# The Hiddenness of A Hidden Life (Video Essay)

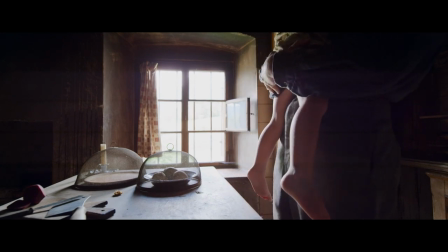They enact the actions of war as a parody of war,
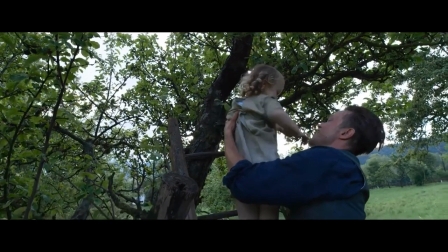a pantomime of fighting that produces life and love and does not destroy it.
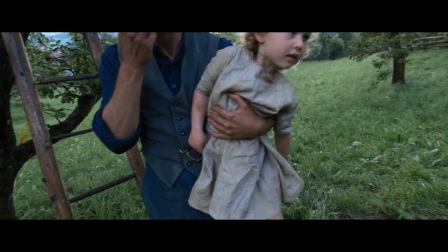The only death that happens takes place in a building, a building of a more inhumane and brutalist aesthetic.
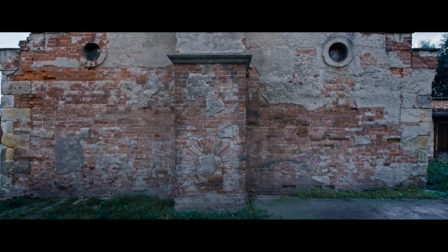Malek locates death away from creation in a building, as if to say that the nature of the Nazi is unnatural,
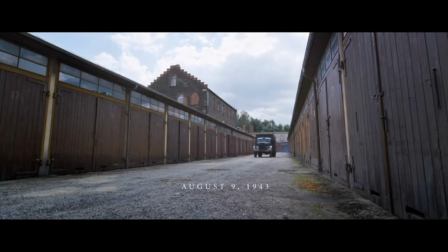unable to cope and live peaceably and skillfully in creation. Their actions are anti-nature, so much so that it would be improper to act in such ways in the world.
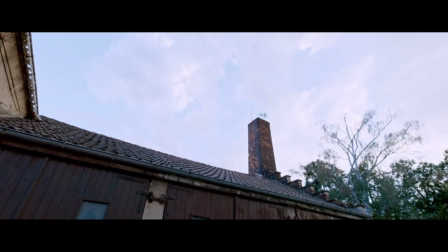So they must construct another building, another world in which to act.
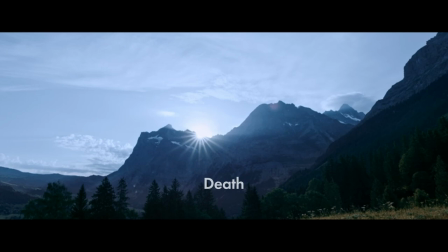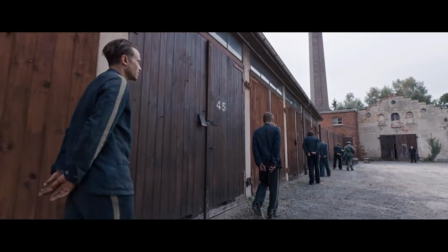Malak hides war as well as death. We never see death.
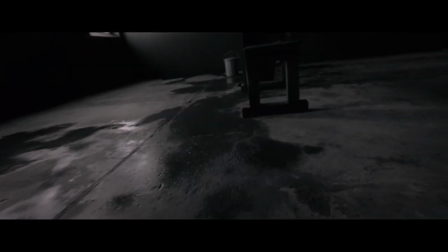We never actually see Franz die. He is brought to the guillotine, and then the camera cuts. And as with all the other hiding, Malak hides to reveal something else.
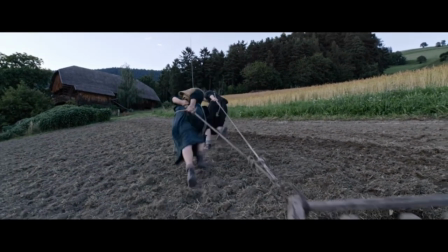And what Malak wants us to give attention to instead is what
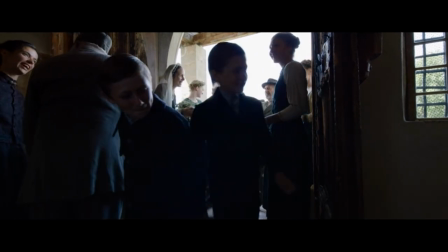follows or what replaces the time that would have been taken up with watching a beheading.
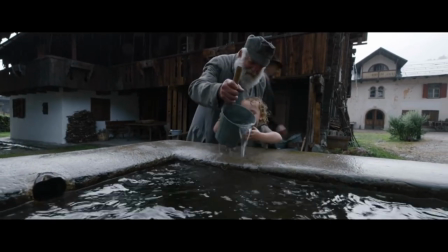Instead of a beheading, we see farming, a wedding, water to a child,
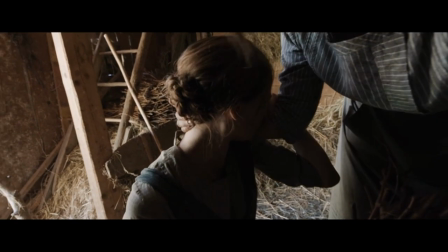images that are the quintessence of life, actions that are fecund, producing food and children.
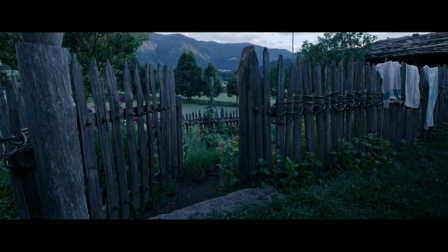Malik is saying that while we could be attending to the grotesque, the end of life,
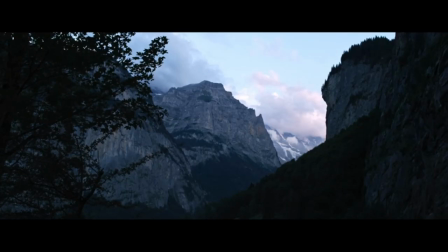at that same moment we could instead attend to the good and the beautiful beginnings of life.
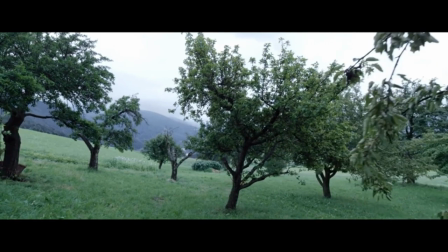Malik's film is a lesson in attention.
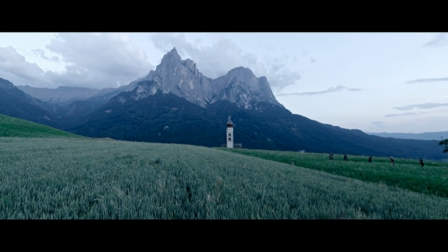Often what is most obvious is not what we ought to look at, and what is hidden holds the goodness.
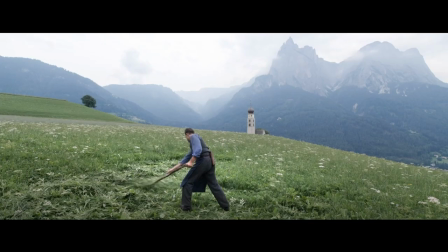In turn,
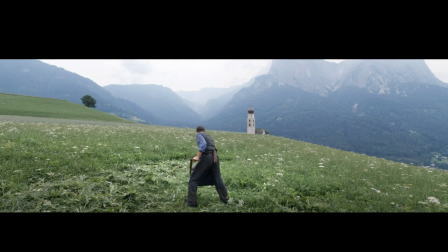like Malik, we need to hide things and pay attention to the places where God is sowing life and liveliness, even if they are hidden.